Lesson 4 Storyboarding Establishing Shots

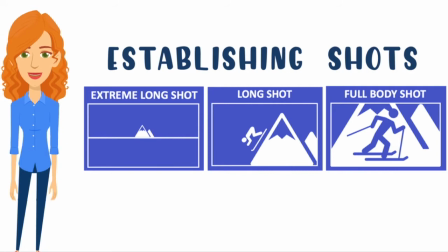3s
Let's think about how we can use establishing shots in our projects so that our audience knows the time, setting, mood, and characters relevant to each scene.
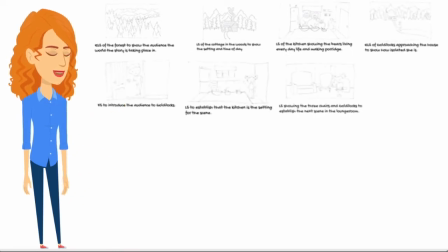16s
Time to go back to storyboarding my shots as I plan out the most effective way to use establishing shots to put my audience in the picture.
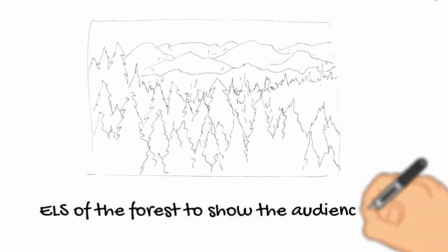24s
I'm going to begin my film of Goldilocks and the Three Bears with an extreme long shot of the forest to show the world the story is set in.
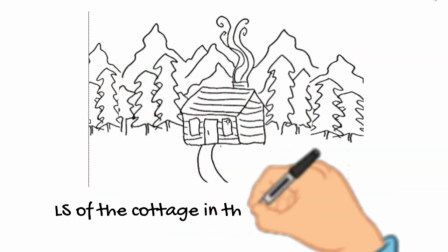33s
Next, I'm going to use a long shot to show the cabin in the woods and the time of the day the story is set in.
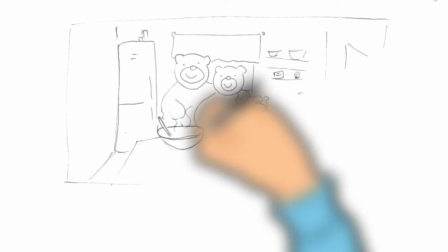40s
Now we know place and time, I better introduce the audience to who the story is about.
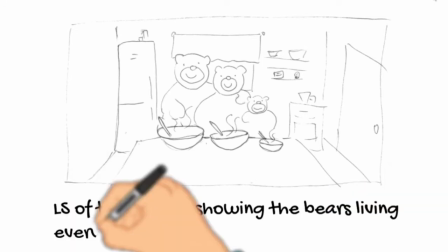46s
I'll use a long shot so I can show the bears in their everyday life making porridge in the kitchen.
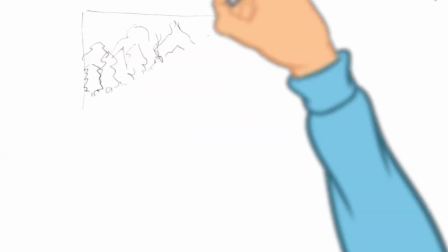53s
After the bears leave the house, I'll need to establish the next scene for the audience, the arrival of Goldilocks.
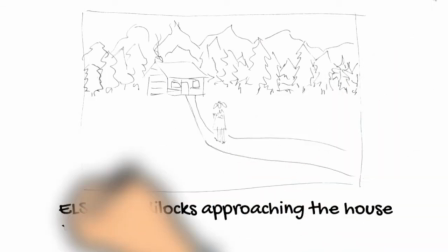59s
I'm going to use an extreme long shot to show how little and isolated Goldilocks is in that big forest.
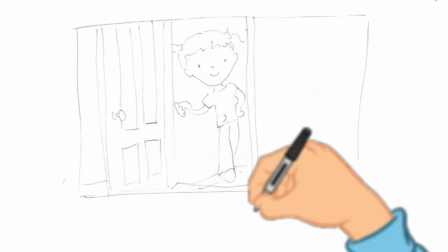67s
I need to introduce the audience to Goldilocks, so I'm going to use a full body shot so she fills the screen from head to toe.
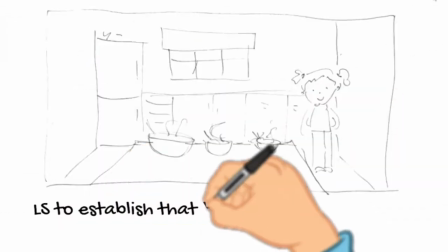75s
I need to show she is now in the kitchen, so I'll use a long shot so the audience can see both Goldilocks and the 3 bowls of porridge.
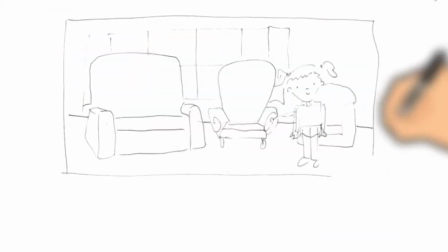84s
The next scene change is when Goldilocks goes to the lounge room and sees the 3 chairs, so I'll use a long shot to establish this.
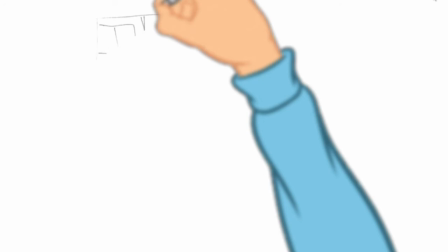94s
Another long shot will establish the bedroom scene.
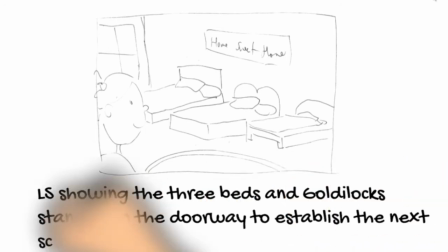100s
And an extra long shot will be good to show the return of the 3 bears.
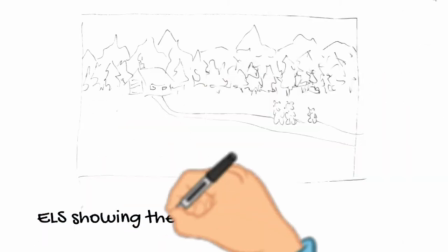105s
Because we know that Goldilocks is in the house, showing the audience how isolated she is in those big woods will add to the tension.
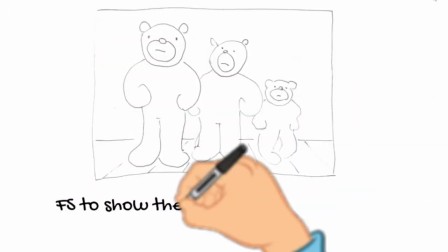114s
I'll use a full shot to show all 3 bears in the one frame
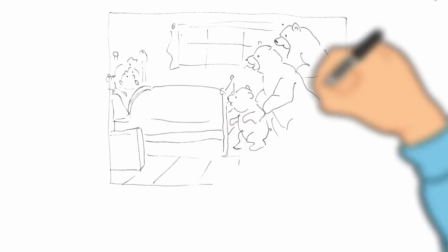120s
and to show the difference in the size of Goldilocks compared to those 3 bears.
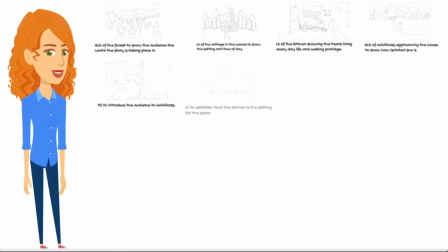128s
I'm pleased with my plan. Now it's your turn. Draw up your storyboard with your plan for how you are going to use establishing shots to introduce scenes for your production of Little Red Riding Hood. Once you're finished your storyboard of establishing shots, hit submit and I'll see you in the next lesson where we'll look further at framing medium shots.